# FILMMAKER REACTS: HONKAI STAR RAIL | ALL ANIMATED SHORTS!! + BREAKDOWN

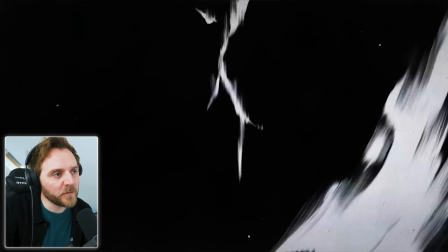Really nice frame narrative, this.
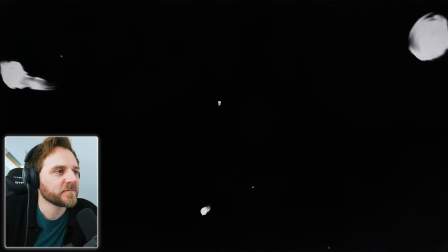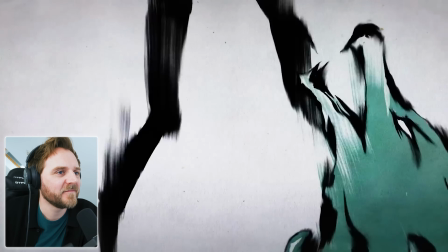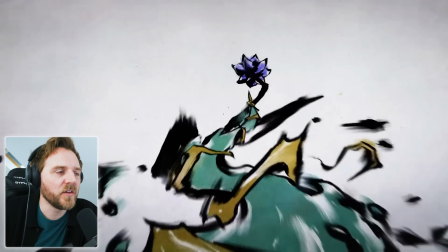The score.
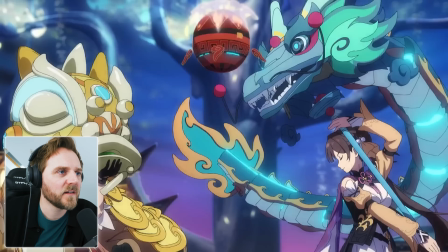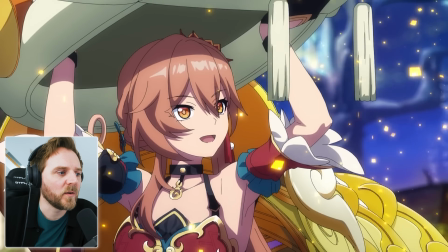Wow.
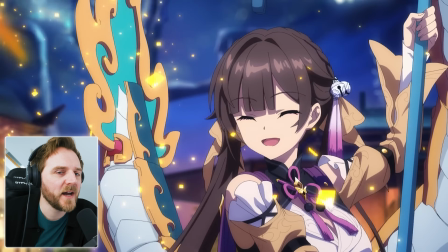Amazing.
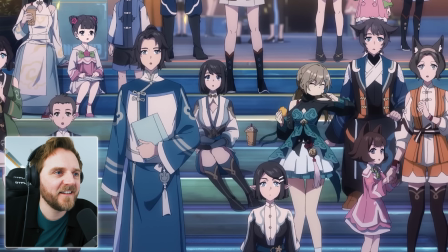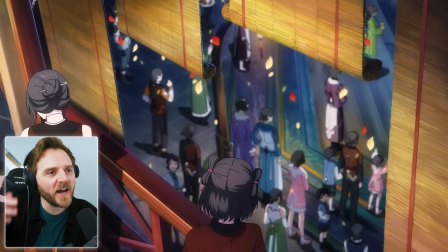You've always got those characters, those ears, haven't you?
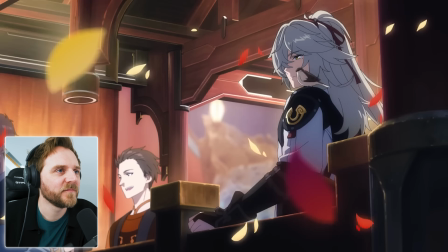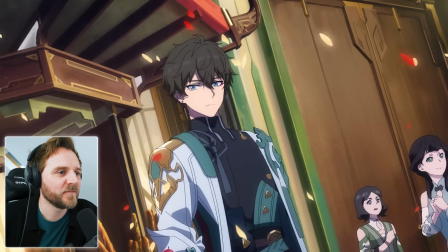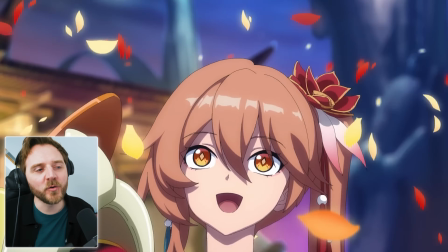hmm again they're using the petals the layers that's how they make it look very pretty
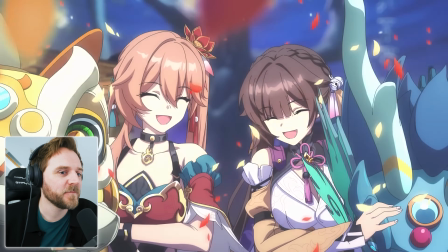yeah that was really nice that was really good um framed narrative you know you had sort of your beginning your end but they told a different story in the middle that's what frame narrative is but the use of a 2d plane and they by having changing all the elements up to make it a 4d plane just made that look fantastic and the use of the the way they're telling where your eye should go very very clever and it's the score score or audio is 70 of your picture this is why horror films get away with really rubbish visuals or dark you can't see what's going on because 70 of the audio is there to lift it and bring it to life to make it flow so we go from a the beginning to b the very end on a lovely smooth journey and with every one of these i've had nothing but a A fantastic time from beginning A to
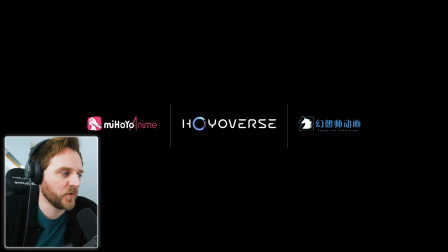point B, the end. I'm not going to lie. I'm having a blast watching these. It's making me want to jump on Crunchyroll soon as I finish them all.
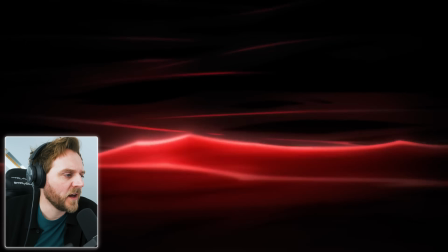Rondo across countless CalPES.
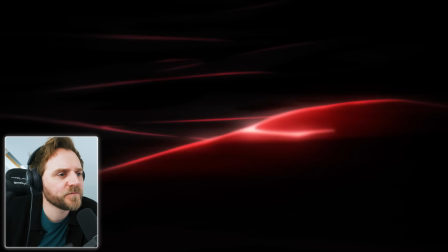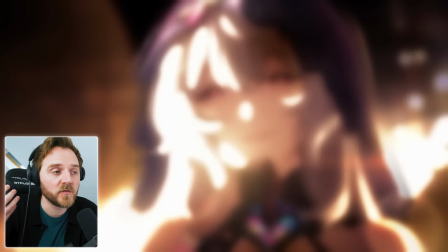So we have our non-diegetic sound. That's the voice over talking to us. The voice of God. If you're looking at film psychology.
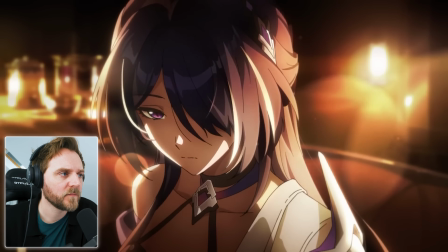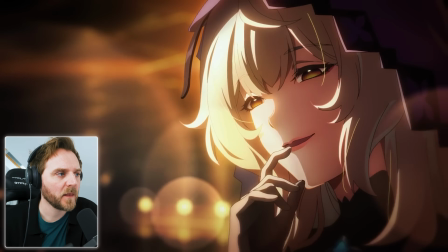Again, look at the prettiness. using texture in the composition.
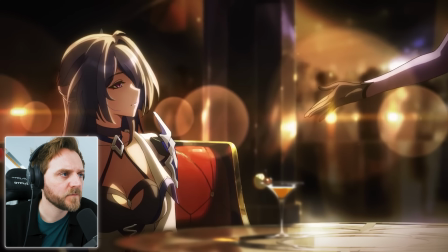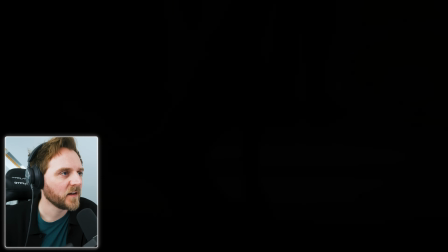Lens flares and the bokeh orbs.
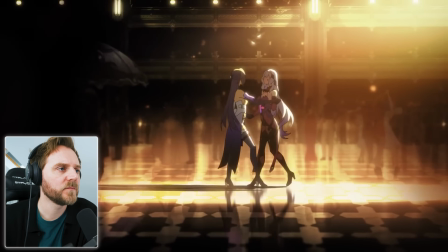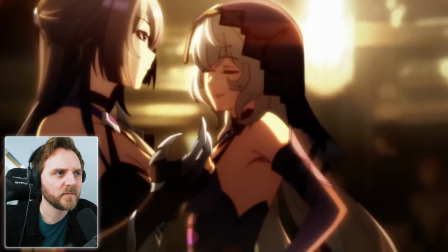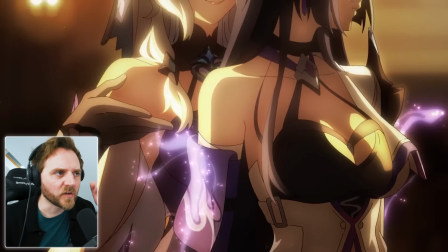Gorgeous character designs, aren't they?
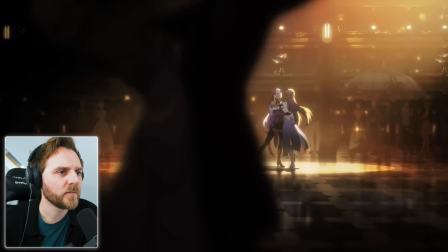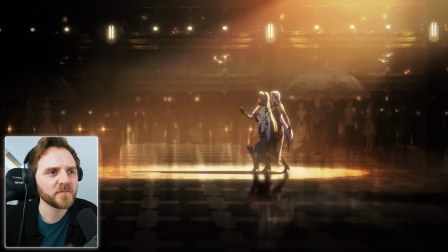Yet, in this nocturnal hunt, the ranger is not the only one who hunts.
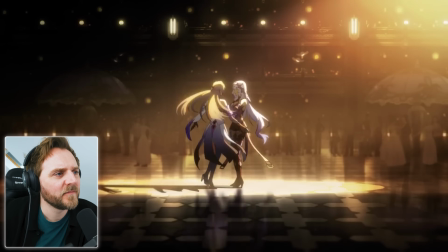At this distance, you're more enchanting than you seem.
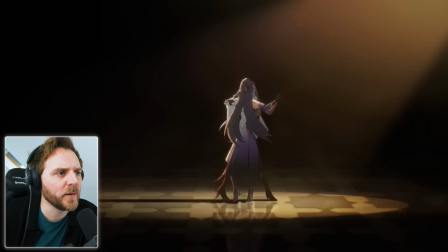Beautiful colour palette, using really strong sepia.
Without a doubt, she seeks the watchmaker's legacy.
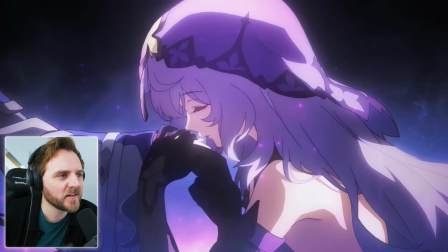And then they stripped it.
In this game, everyone lies.
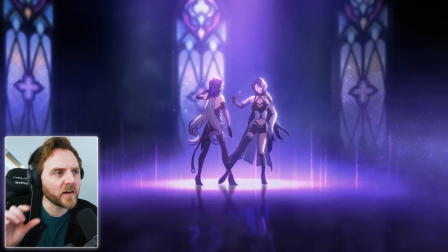It's the sound effects. Look at these fast cuts.
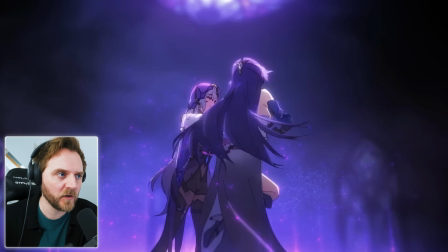So you're using the background image to make you feel like you're in a 4D space. Very clever use.
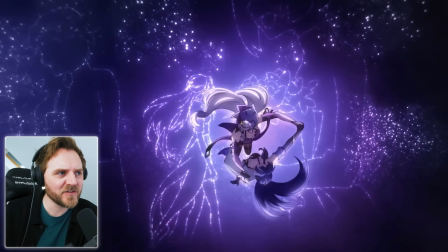It's very sexy, isn't it? Even though it's just... Anime.
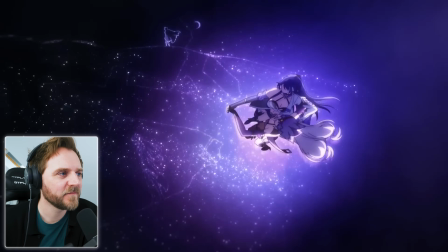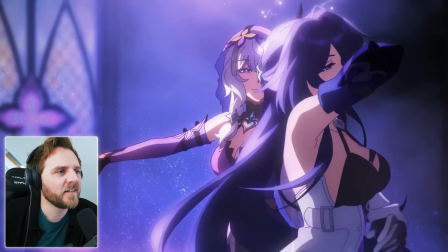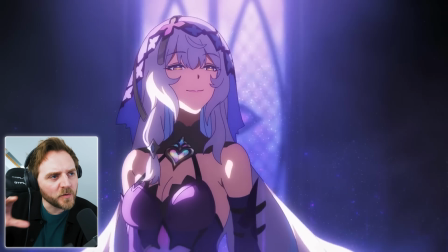Look at these orbiting strays, yeah?
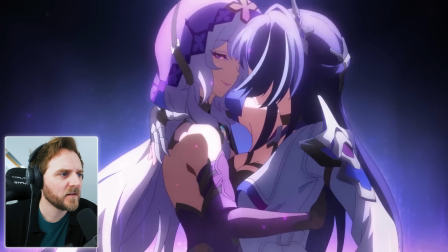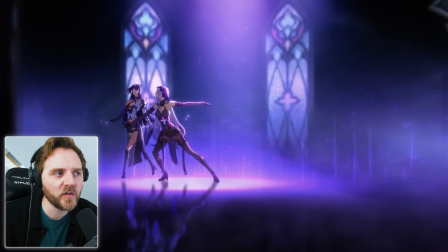It's just two people dancing, yet they make it look so sexy. Close-ups, the looks.